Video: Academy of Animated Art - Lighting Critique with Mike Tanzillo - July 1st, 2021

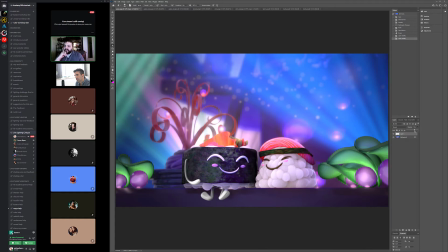504s
The rice character or the rice altogether, like even on the sushi character? The rice itself. All the rice. Okay. Yeah. I think just getting a little bit more warmth on there would be good. And then for the skin tone on the sushi, the roll,
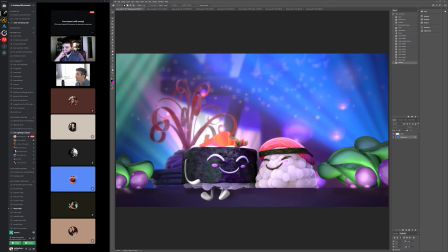525s
there might be a little bit too much blue in that too. And I'm just pulling them slightly out of that a little bit more. Might be the way to go. And then maybe, just kind of getting him back on the hero green a little bit.
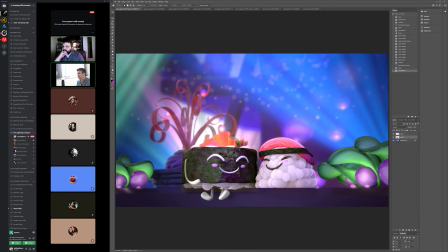540s
And then possibly even, like, if you've got that crypto matte, just like boosting up, because some of these darks are getting a little bit super dark in there. Just kind of maybe try boosting that a little bit. But I mean, unless she has any other suggestions, or if anyone here has any thoughts, I think it looks good.
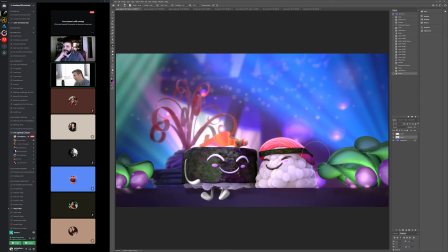560s
Okay. Yeah. And yeah. All right. Cool. All right.
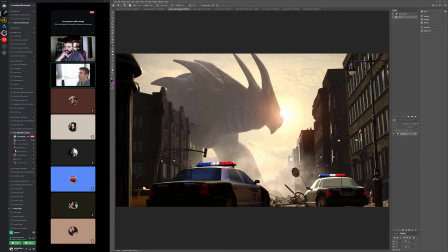565s
Cool, thanks. Yeah, you're very welcome. All right, we'll go through Ayako's here. So this is the old, this is the new. Love the scraping of the light coming down these buildings. Like, it makes it look so much more dramatic. Like that little bit of specularity in the bricks and stuff. It just, like, reflections in the windows just really helps out.
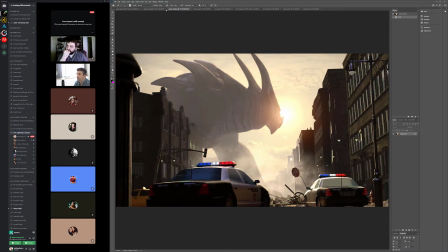Yeah, this still feels like it doesn't have a texture on it. Just might just want to check in on that.
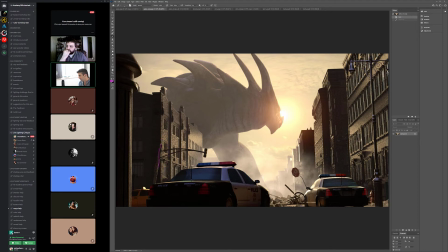598s
This guy there. And it's just like this vertical pull. And really, I'm just seeing these lights don't like this looks nice and black. These look nice and black, but this feels more neutral gray. I think
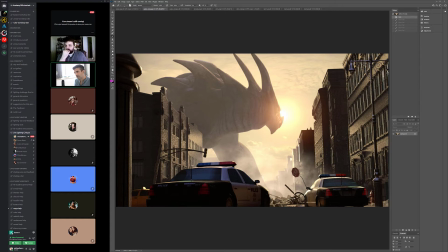619s
I'm looking at the atmospheric fall off the aerial perspective here. And I feel like these darks in the foreground are really nice. I would like to see them start getting picked up, and like this building over here can get a little bit lifted. And then it kind of gets obscured as we go back behind the smoke.
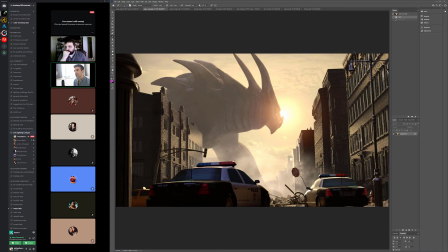635s
But I think there's something about it being like, because right now it just feels like these are on the same level, and then everything back behind the smoke is on the same level. I feel like there would just be more of a step back in the Z space.
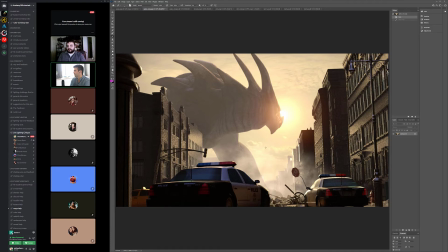648s
And then you can add a little depth of field back there too, just touch, like a 3-pixel blur on the far background stuff.
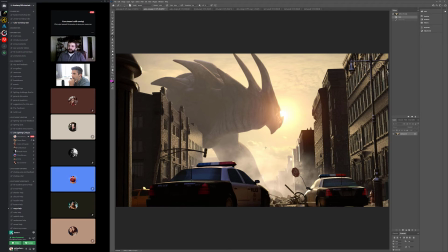662s
The monster itself, I wonder if we also can go slightly darker on that too.
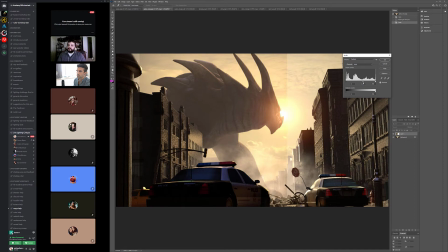Just because it's tough. Just because the
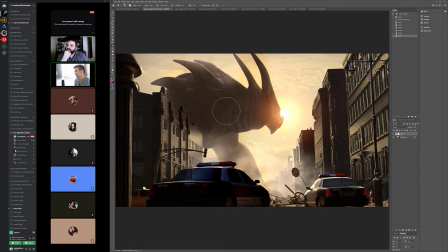690s
character itself is getting a little bit flat and a little bit even, and it might just be a matter of getting some more shaping on it, but it's a little extreme.
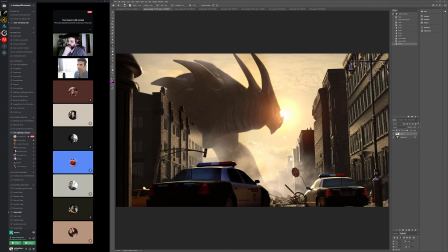699s
But go ahead. This really reminds me of that brand new Jurassic World prologue that came out in front of Fast 9. Like, if you can look up the leaks for that,
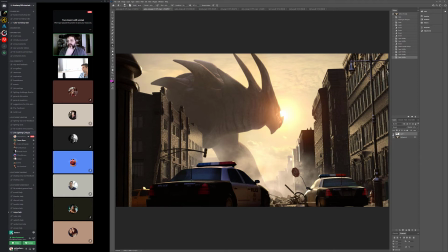714s
it's the golden sun, big animals that are mostly in shadow. It's really reminiscent of that too. So yeah, it's cool. Yeah, I didn't know that was a thing. Definitely check that out. That would be cool. Yeah, it's brand new. You can look up.
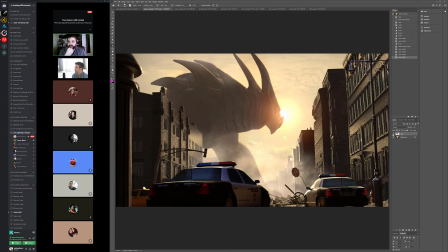731s
I mean, it's leaks, but unless you want to go to a theater and watch it, but I didn't even know it was out. I've totally lost track of. It's literally like a 3-minute clip. That's it. Oh, I see. Oh, because the trailer out in front of me. Got it. It's a prologue. Yeah, I don't know. Got it.
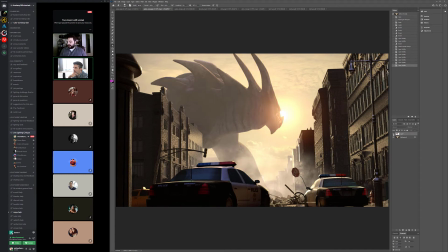750s
But yeah, I think overall just like a little bit darker, and then if we can find opportunities to create a little bit more shaping in there, I think that would be really good. Yeah, everything else is feeling pretty good.
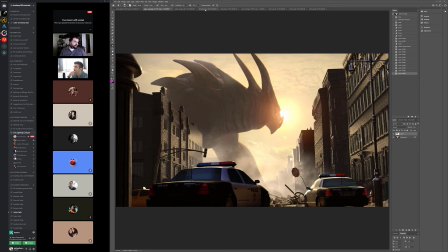769s
Yeah, I think let's start there and we'll go from there. All right, next up, Brenda.
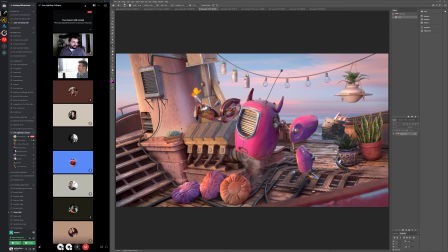774s
How you doing, Brenda? Good, and you? Good, thank you. So I like it better without the lens flare on the butterfly. I think the butterfly now reads a little bit more. I'm looking at these light bulbs, and
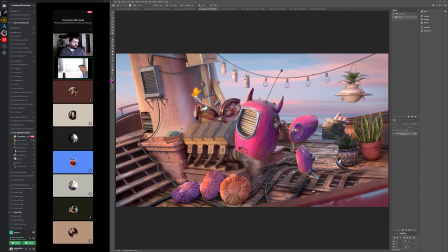797s
it's almost like there's a black outline around them that feels a little bit heavy, and overall they just feel a little saturated too. I would basically just pull down the saturation on, and I think that might be okay. I think might be more of that. Like the glass itself might be reflecting the blue a little bit too strong.
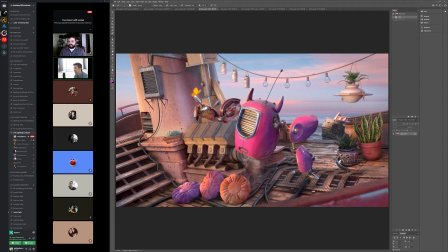819s
I'm gonna open this up to see if anybody else has any thoughts on this, because let me just look around here. I think the arm feels a little more connected. Do you guys feel anything? Oh, the bump on this looks a lot better. Did you change this? Yeah. Yeah, that looks a lot better.
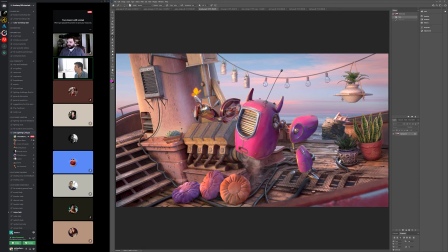840s
By the way, that's my insecurity of saying something looks better and then being like, wait, did you change that? No, yeah, I totally did. Good. Yeah. I mean, I think the only addition that I would do would be a pass of specularity on the plants over here,
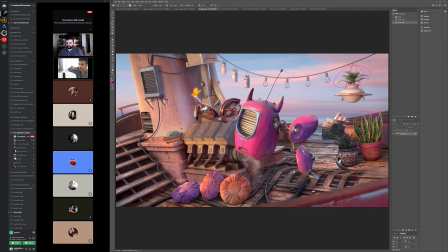860s
because they are looking a little flat. And again, broadleaf, thick plants like that have like a really strong waxy coat on top. So just getting some like little speck hits on there would be really good. But I think we're getting really close.
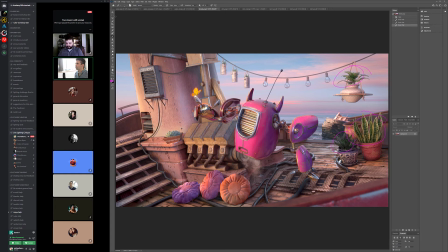878s
And nice. And then if you can do a version with just a little bit more vignetting. I just want to see if that, like especially like down here and then especially on the screen left side, and just see if we like that better.
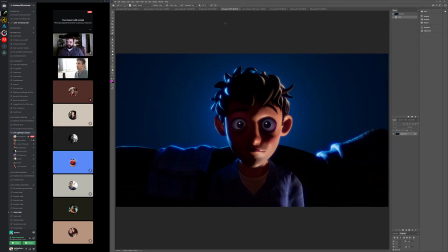889s
Okay. Yeah. Okay. Cool. All right, Chris. This is really reference is just beautiful.
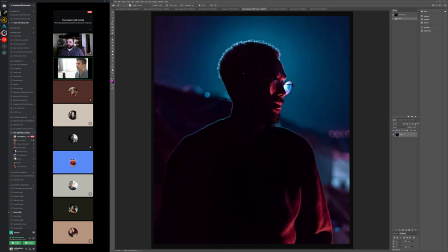895s
I think this is really really cool. it really like it does a great job of just highlighting hair, like a straight rim down the back, and then just like some simple suggestions at the characters, like kind of hero shape.
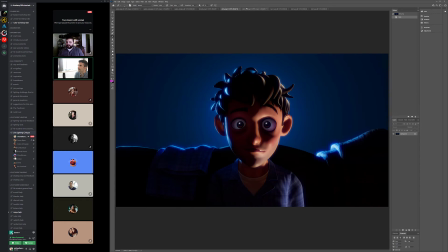912s
I think let's see.
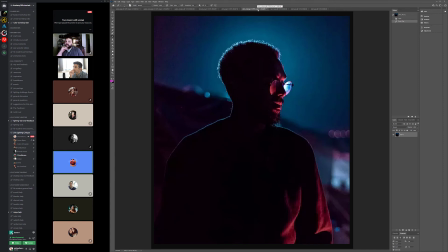918s
Yeah, oh, good. I noted earlier that I kind of avoided the pink, the saturated pink color. Francesco kind of emphasized that you want to keep the hero color and not stray too far from it.
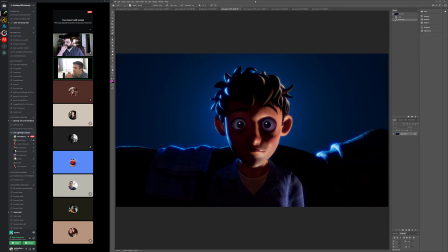934s
So, yeah. Yeah, it's interesting because like I was looking at it and it totally changes the context of the shot without that colorful light a little bit, because now it's just like more of a normalized light. Yeah, it was a loose reference.
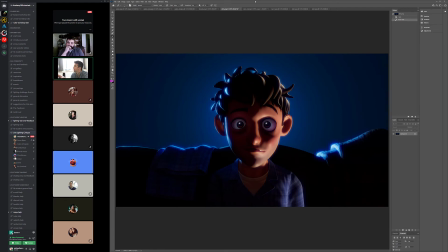948s
Yeah. Okay, and also like the blue color that you're using here is slightly different than this one, which has a little more green. Okay. Right. Okay. So I think that
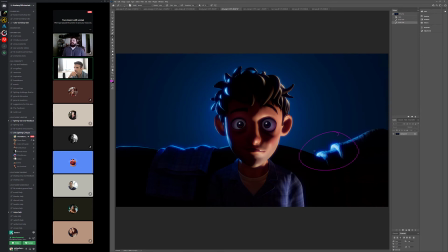965s
the rim is working really well. I think it's a little bit bright here, just because we don't want to really kind of focus on that area, and because that's now like a little bit like the brightest, largest chunk.
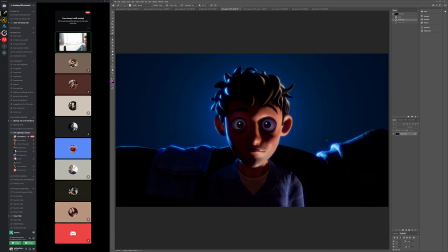975s
Although this is really good too. I would just tone that down, and then probably
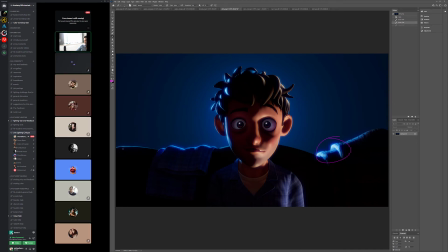981s
maybe tone down a little bit of like just the intensity over here, just to really kind of build up the intensity right around the center. I think would be really good.